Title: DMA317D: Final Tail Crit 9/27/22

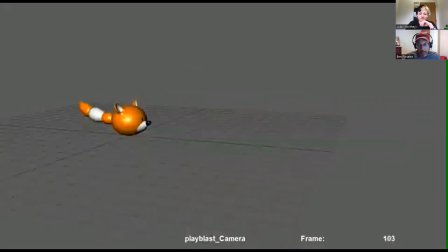1776s
what do you think reggie so it seems like they spin around do a backflip and then kind of like scream like kind of come to a halt at the edge of the grid which
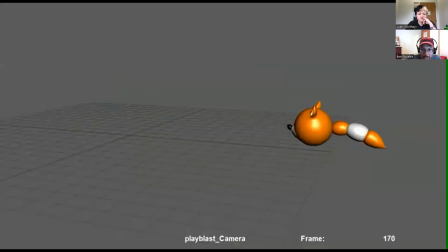1794s
is interesting i think it's interesting to look at it certainly feels now it may be just me my ipad because that's what i'm viewing this from but it does feel um it yeah the video is just going to be choppy all together but that's
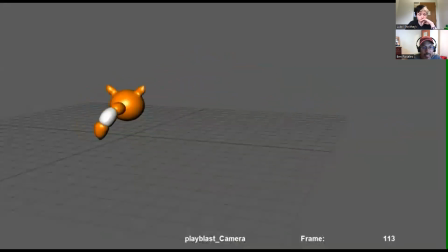1809s
just because of my ipad but yeah it does feel fluid it's a very fluid animation to me i like the tail i wish it would be i wish it uh kind of dragged like almost towards like towards the fox head uh when it's like when it's like like
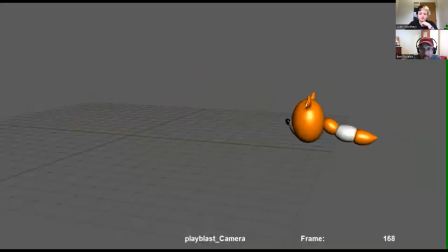1829s
coming to a stop it feels like it just kind of stays stiff
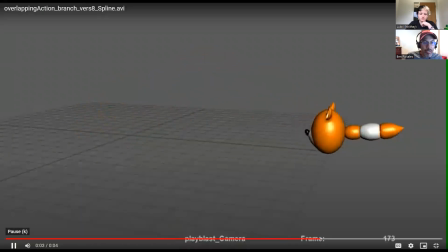1833s
the whole yeah at the very end yeah so that's a that's a really good point i'm glad you brought that up um so beck is this grid is that your ground plane and then this is the very edge of the ground is that kind of the intention oh yeah that's kind of how i was treating it okay um
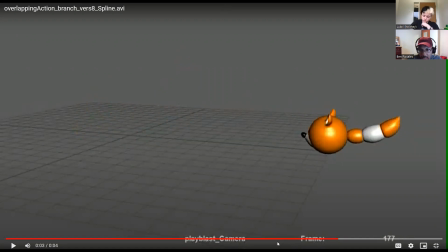1853s
yeah so if that's the case then the tail at the very end i agree with reggie reggie um instead of stopping it right here have the tail continue to to float through because it looks like it gets
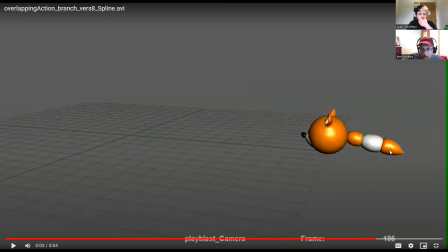1867s
like it hits the ground like if if this grid were to continue it would be resting on the surface but if there's no surface there you want to keep that tail just maybe rest like even settling down just kind of wagging back and forth until it settles down oh i was working as soon like
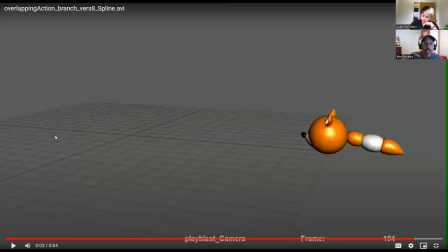1884s
with this assumption in my head that the grid continues forever yeah that's that's why you want to make it really clear for the audience um so you you either have to create a ground plane and that's pretty much what i'm recommending to everybody just create your own ground plane so that you can determine it's you can
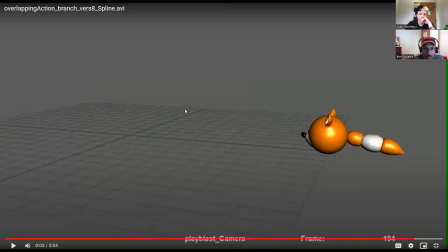1901s
specify its its parameters if this is the edge of your ground uh you maybe have a great big box and you actually see this is a cliff edge and not just a a grid
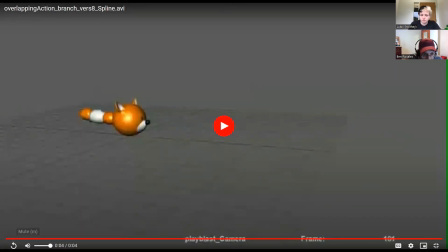1913s
um the other thing let me see i don't know if i so you started at 101 right yeah um
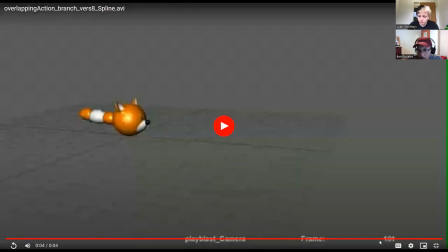1932s
okay i was i was thinking you animated way too many frames but if you started at 101 one. I think you're in good shape. Yeah, okay. Yeah, because you still have 20 frames to go if you wanted.
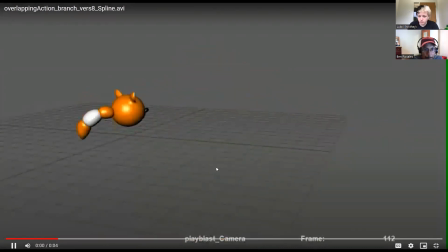1946s
Okay, so how can we help Beck work out any issues? We talked a little bit about the tail at the end. Overall, I think the tail is, the arcs are nice.
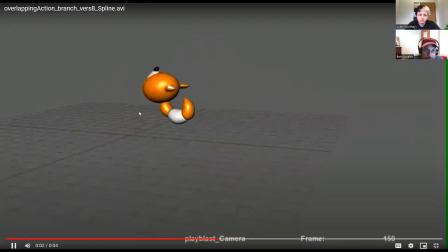1960s
There's a lot of play, playfulness um seems like there's nice overlapping action the start of the backflip it seems a little slow and floaty uh compared to the end I
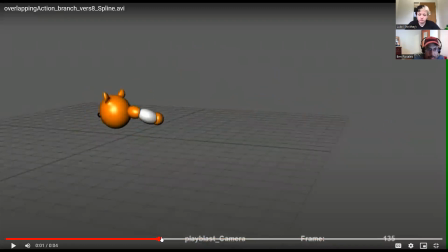1975s
think that should be like a little swap in their speeds but I also get like at the end since they're falling down they're gonna go faster but just that like you just kind of get that floaty feel for when it's going up Mm hmm. Yeah, I would agree with that. And I think part of what I'm seeing,
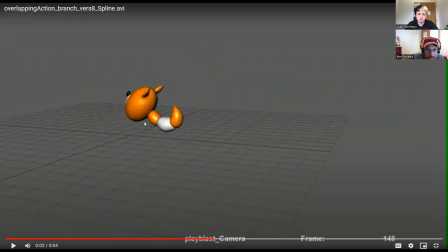1995s
at least with that would might maybe help the backflip is the tail instead of curling ahead of the body. I think that would be a really nice opportunity to have some some overlap where the tail is just trailing behind.
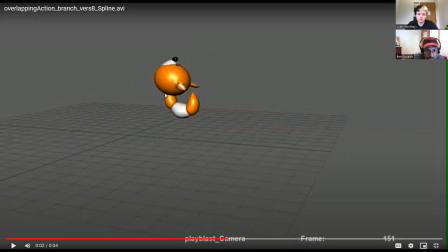2009s
It's still maybe even touching the ground here. It's kind of down in this position and now it's following the arc. And then eventually it does get to this position, maybe even at frame 158, but I think through here, I think it gets to this early curl behind the head a little bit too early.
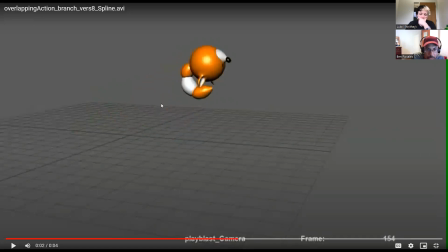2027s
I would just have it dragging more following that arc that the body's following. And then you contact and you squash. This is another area you want to be careful about. you have the contact which is a nice
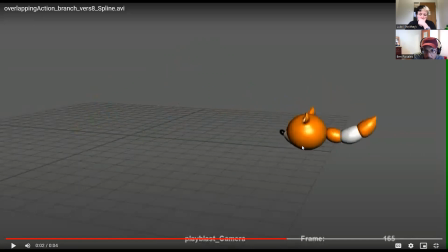2047s
stretch and then you roll which is okay but this squash um without any because it looks like it's hovering above the ground so without having contact to the ground it's it's um it's like physically impossible
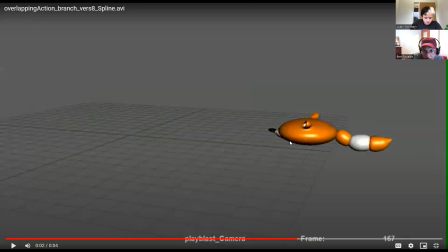2065s
to squash that way and then also it pops very quickly i think i would keep him in contact with the ground through that squash um instead of having it hovering above the ground when it squashes because in order to
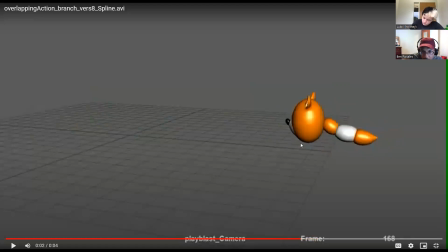2083s
squash it needs to be pushing against something and there's if it's above the ground it's not pushing um yeah like what you did here that's more what i'm looking for he contacts and then he squashes a little bit and then he settles out of that
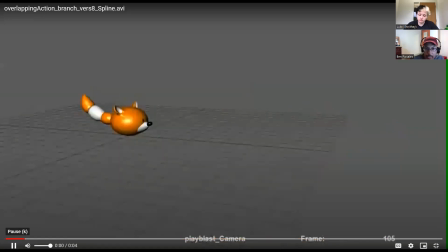yeah but yeah going back to what was that morgana morgana was saying about the the initial jump
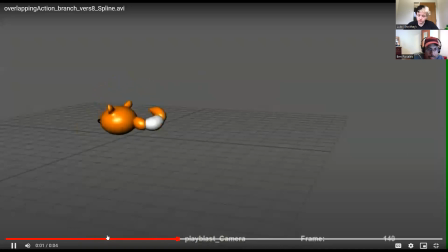2111s
i i now that i'm looking at it again it does feel a little bit slow i think you could speed that up the the the backflip and if you wanted to you could hold this squash
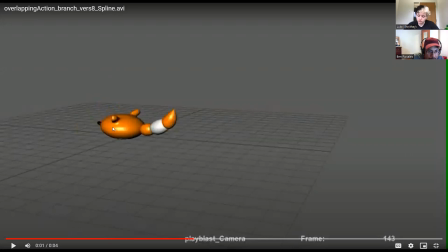2126s
maybe a few frames longer and then instead of slowly popping out of it, or not popping, instead of slowly coming out of that into your stretch, you could just immediately pop from one frame to the next. So you have a squash and then the immediate next frame is a stretch.
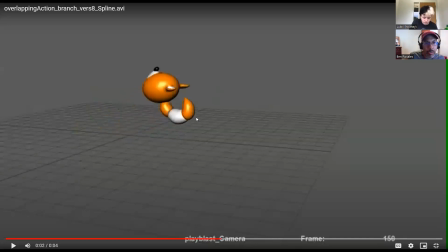2147s
And that's going to give you a lot more energy to make that rotation. So you just want to plan when you want your... um your squashes and stretches um if you need less energy they're going
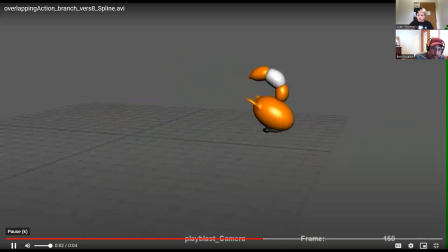2165s
to take longer to happen and if you want more energy for more of a an explosion they need to happen faster but overall yeah it's it's a it's a really nice um
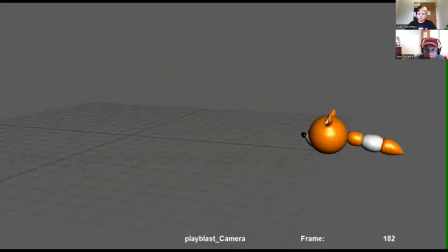2174s
playful animation any last thoughts for
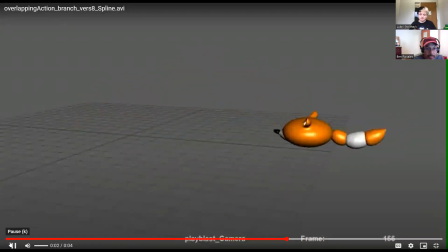2181s
for beck all right thank you beck and
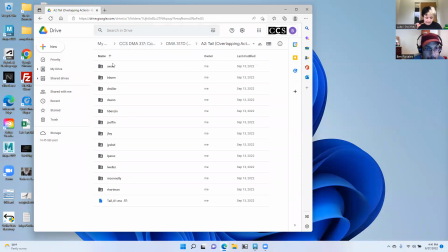2192s
then i know allison mentioned that she's not going to be here today so i'll
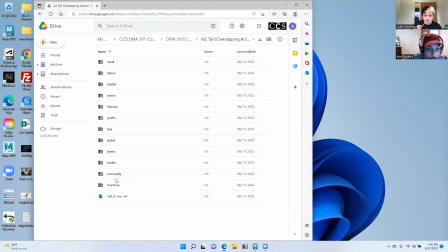2197s
give her a critique separately uh reggie you ready to go yeah i'm ready to go all right so i have this um final render mp4 is that the assuming that's that's the one okay so another thing just remember
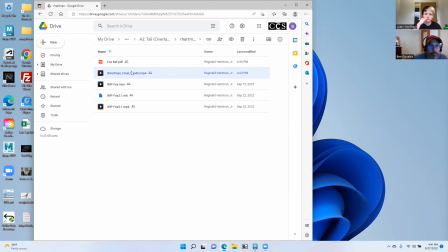2216s
with naming conventions um these aren't renders these are just play blasts um and all we want to read is just your first initial last name underscore tail underscore zero one zero whatever version you got to and then underscore
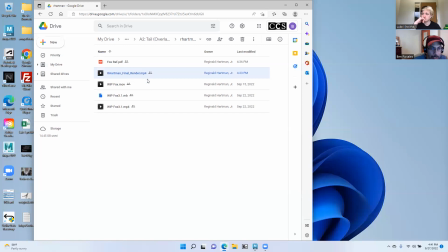2232s
sp for spline or bk for blocking or something like that but just to keep
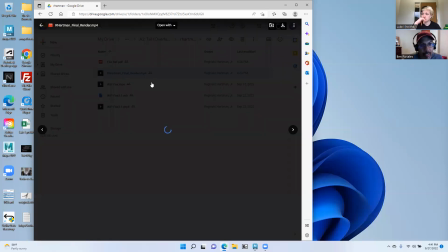2237s
it really simple okay and it yeah it's just just to
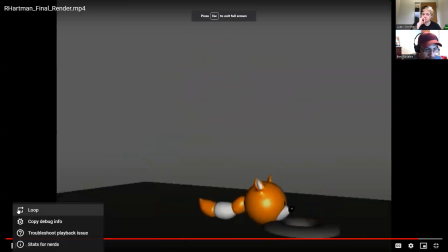2242s
get you guys in the good habit of following the naming conventions for when you're in a studio because when you're in a studio,
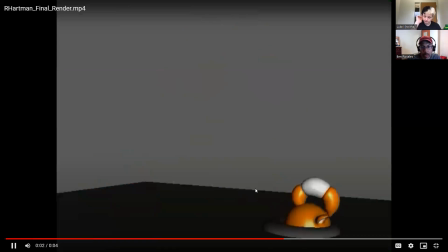2247s
it really does matter.
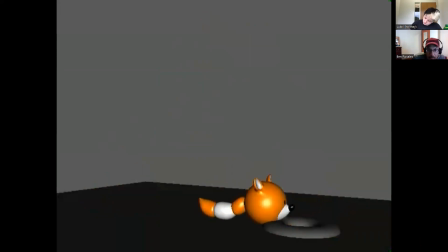2251s
All right, so what's working well for Reggie here? The tail wagging in the beginning is pretty fun. Before it jumps. I like the tail wagging throughout.
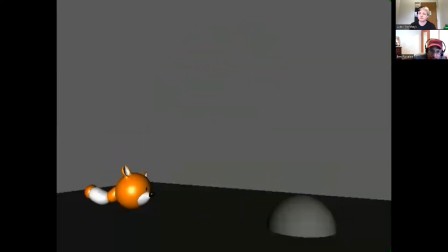2265s
It seems very, there's just a lot of nice overlapping action.